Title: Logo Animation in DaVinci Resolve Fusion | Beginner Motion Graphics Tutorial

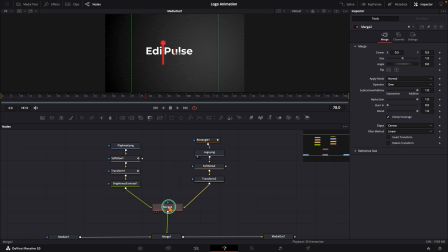8:13 Select the merge node and go to frame 2 Set the blend to 0 and add a keyframe Move forward about 3 frames and bring the blend back to 1 Next, I'm going to jump to frame 58 Right where the logo is almost fully revealed And add a keyframe Now,
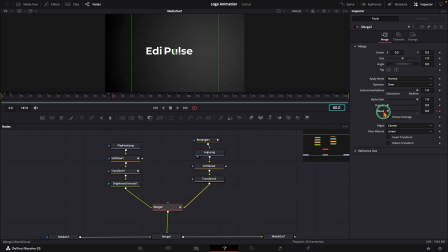8:30 move forward 2 frames and drop the blend back to 0. From there, move forward 10 frames and add a keyframe again. But leave the value as it is. Finally, move 5 frames forward and bring the blend back to 1. Alright, let's play it back.
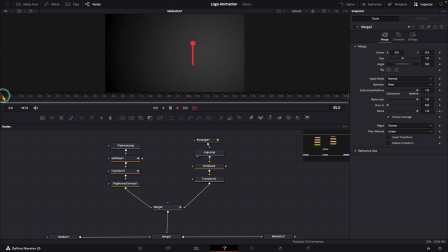8:48 And yeah, that's looking pretty good. Our logo animation is pretty much done. But since the playhead is the star of the animation, let's make it pop a little more. We already have a brightness control store connector, so select that. Go to frame 5 and add a keyframe
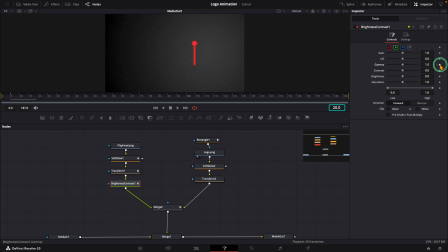9:04 Then move about 15 frames forward And bring the gamma all the way down to 0 Now jump to frame 60 And bring the gamma back up to 1 From there move 10 frames forward And add another keyframe Without changing the
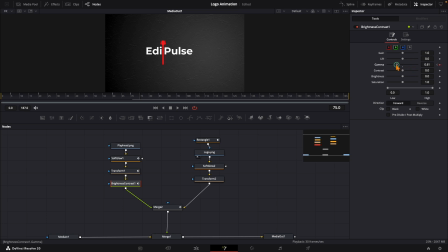9:19 value Finally move 5 frames forward And lower the gamma back to 0 Alright let's play it back
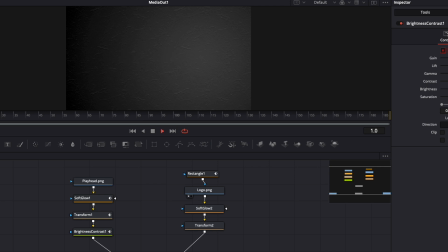9:30 And you can see now The playhead really stands out at the key moments. Now you know how to use keyframes to make the parts of the animation stand out.
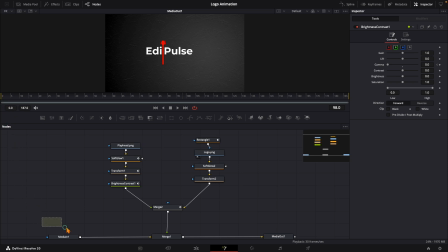9:38 Let's do the same thing, but this time with the soft glow node on our logo. This will give the logo a nice below effect right when the playhead slides between the I and P. So select the soft glow node and go to around frame 77. Set the gain to zero and add a keyframe. Then move forward about 15 frames and bring the gain to around 0.4.
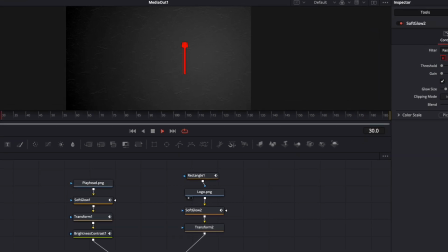9:58 And that's it. Now the logo gets a subtle cinematic glow exactly at the moment the playhead locks into place.
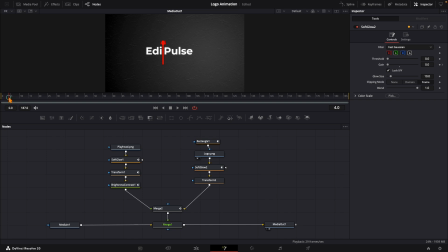10:06 Now, there are tons of other things you could add here. Particles, extra effects, you name it. But honestly, at this point, we have already got a sleek, modern, and elegant logo animation. There's just one thing I would love for you to try on your own. Go through each node, open up the spline panel, select your keyframes, and hit S on your keyboard.
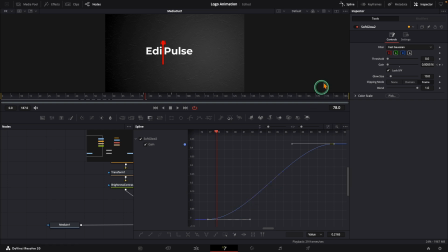10:25 That will smooth out the animation so nothing feels abrupt. You can save it as a macro so it's ready as a drag and drop template or render it with a green screen or transparent background to reuse it in any future project.
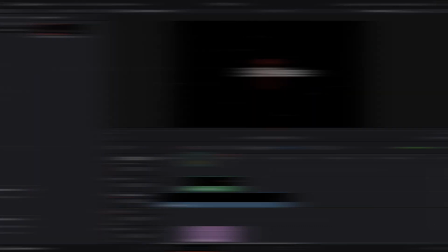10:37 I hope you learned something new and if you found this helpful don't forget to hit that like button and subscribe for more videos.